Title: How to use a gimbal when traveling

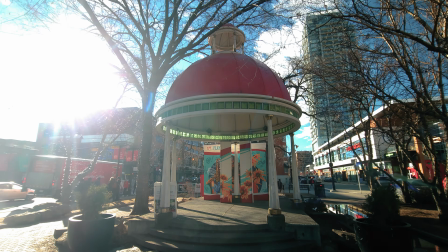Gimbals are a great way to get some dynamic shots, and today I'm going to show you how I use them to get the shots for my travel edits.
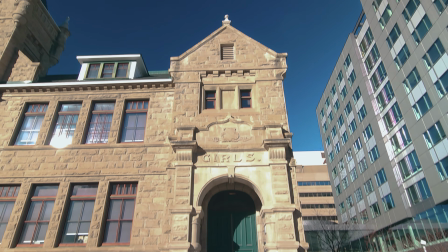So obviously we are going to need a gimbal and a camera.
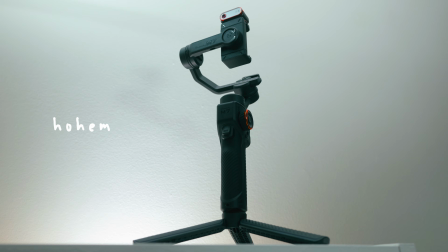So what will I be using today? It'll be the Holhem M7 gimbal, my phone, and an ND filter.
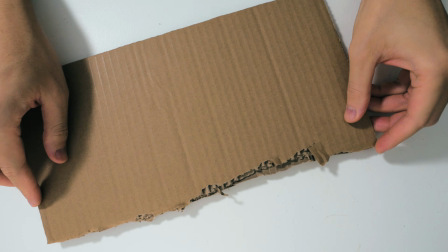Now actually I'm gonna need to make an ND filter holder for the phone as I don't have one at the moment, so I used cardboard.
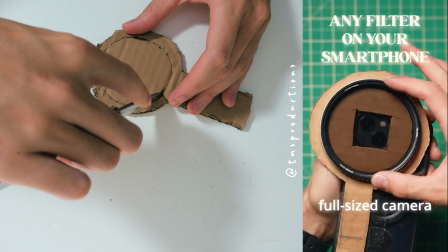I found this design from TMS Productions. Super nifty when you need something in a pinch.
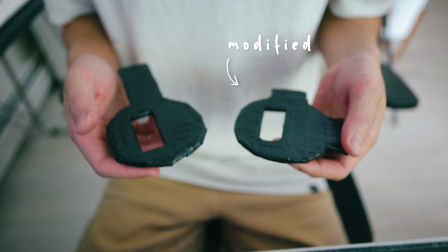But I made some slight modifications to fit my needs. Now the techniques that I'm showcasing can be applied to any other gimbal, though there will be some slight differences in features when using this particular one. That said, let's get into it.
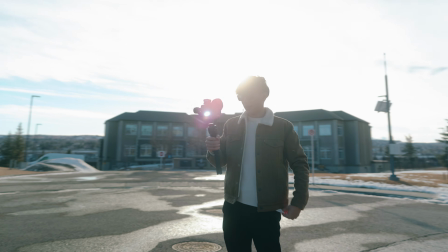Okay, let's talk about the type of gimbal shots I like to use when I go out and film my travel edits, and I'll explain each as we get into this.
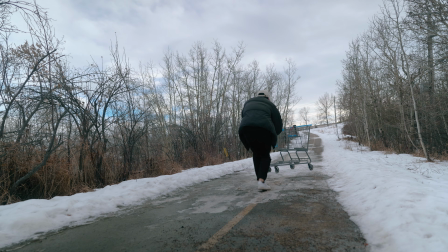This type of shot is great for introducing the viewer to a scene or pairing the shot with a transition shot.
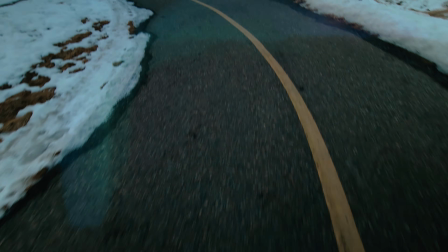Sometimes I start off a little bit lower too, so that way I can really see the motion blur on the ground. It really draws in the attention of the viewer and brings them towards whatever subject I am aiming at when I finish the motion.
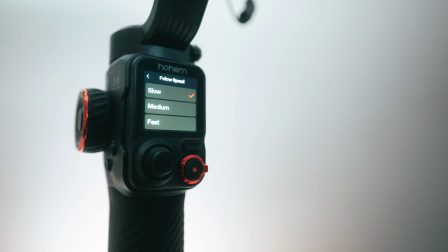A little tip here, I like to set the gimbal movement a little bit slower. That way I ensure I am finishing the shot at where I want it to aim.
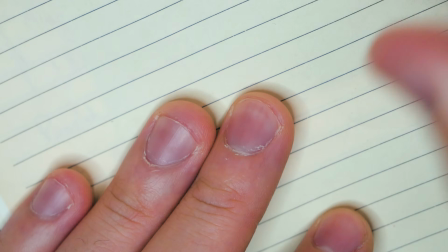What helps these shots look best is to make sure you define your subject or define your intention with the shot.
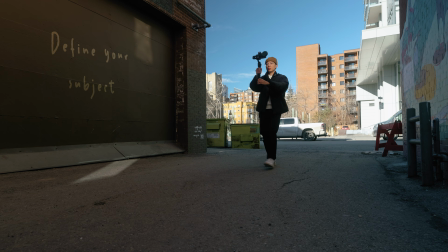So a good way of doing so is asking these questions. For defining your subject, is your subject static like a building or a landmark?
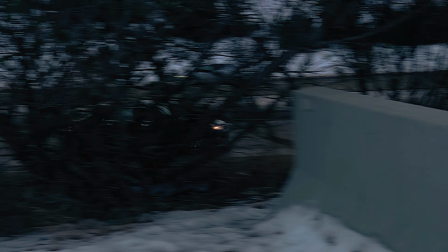Or is it dynamic like a car, train, person, or anything else that moves?
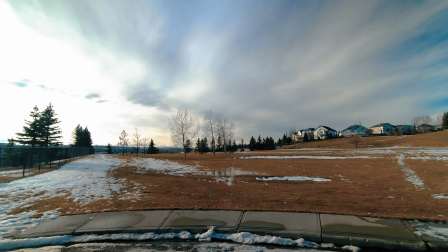For defining your intention, is this shot for establishing a location? Is this shot going to be used as the hook to my edit? Once you define this, you can determine how you will use it in your edit. For example, I like to build up scenes and intensity with movement.
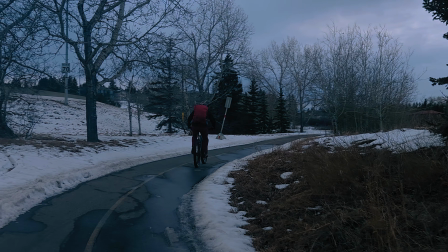So in order to do so, it's good to start off the scene with a subject that is moving. If you don't have many moving subjects in the area,
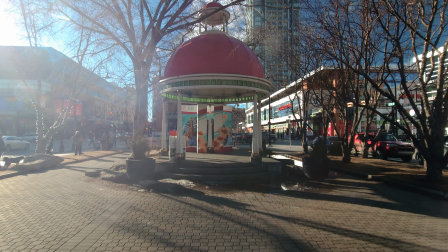you can alternatively grab establishing shot with this gimbal movement, then pair it with some static shots afterwards.
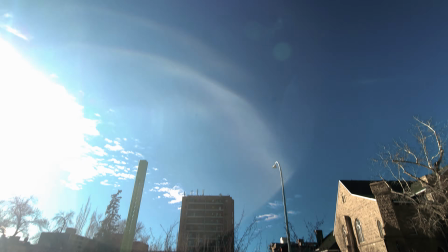Also, if you do the reverse of this movement, it can be used for ending a scene or a sequence.
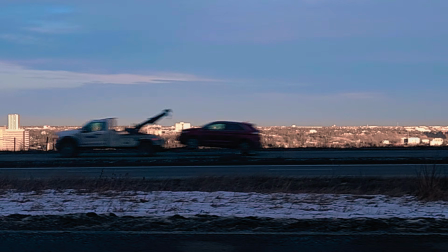I like to use these to do some transitions between scenes and sometimes to review a scene.
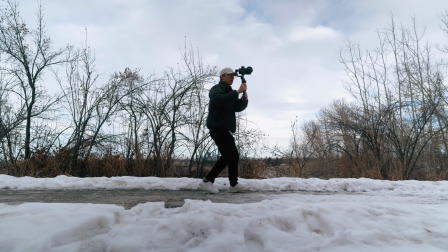Essentially what this looks like is me ninja walking forward and
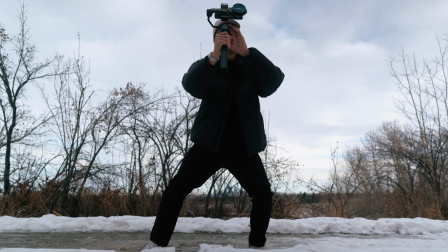looking sideways or straddle position and moving my arm from one side to the other. It's good to do a quick pre-mapping in your head before starting the shot.
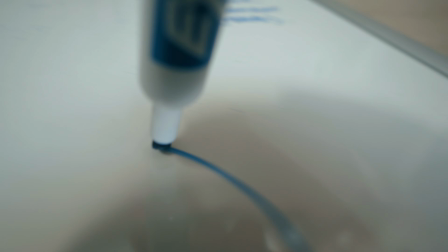So make sure you know where you want to start and end your shot. But sometimes I don't know because when I travel and film leisurely, I just don't think about it all the time and things always change.
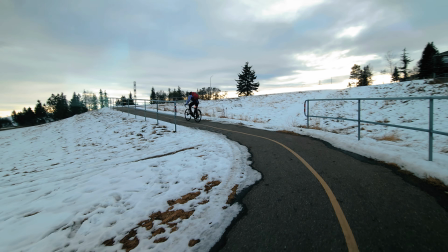So I just say go as far as you can when you are doing your movements. I normally like to utilize the side tracking shots with places that have a bit more symmetry to it.
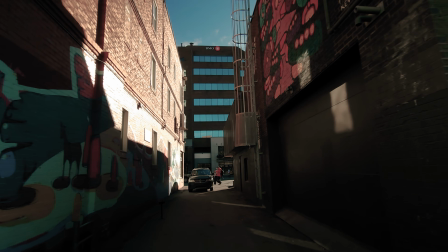For example, crosswalks, alleyways, and pathways are great places to try these types of shots.
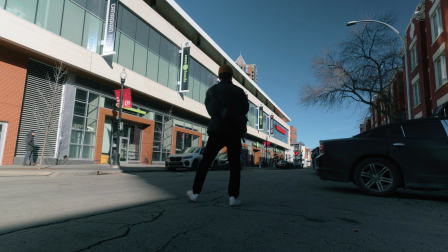They are symmetrical and work really well for this type of gimbal movement. You can also use different focal lengths here to pair the shots nicely when you use them together in post-production.
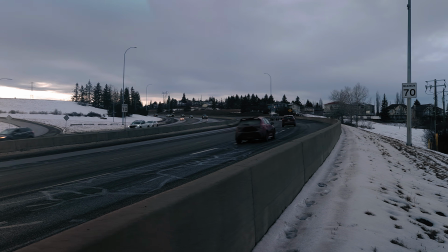So in this case, one further out, one closer up.
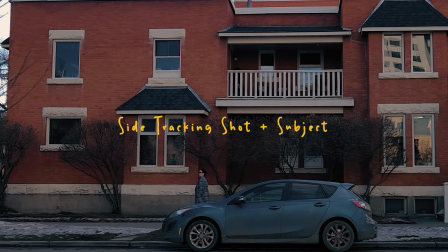Another shot within this type of gimbal movement that's really good is if you have an actual subject to track while they are moving forward.
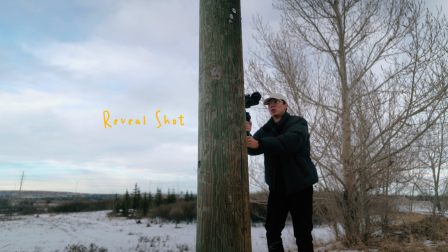And the last shot I use in this category is the slow one that starts off hidden, usually behind something, and then shifts outward to reveal the scene. This gives a little bit more of a dramatic effect. So how I like to do this is find the street poles, building walls, bushes, cars, sometimes even people.
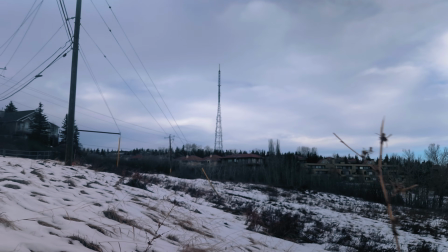Essentially start behind those things and then move out and reveal the scenes behind them.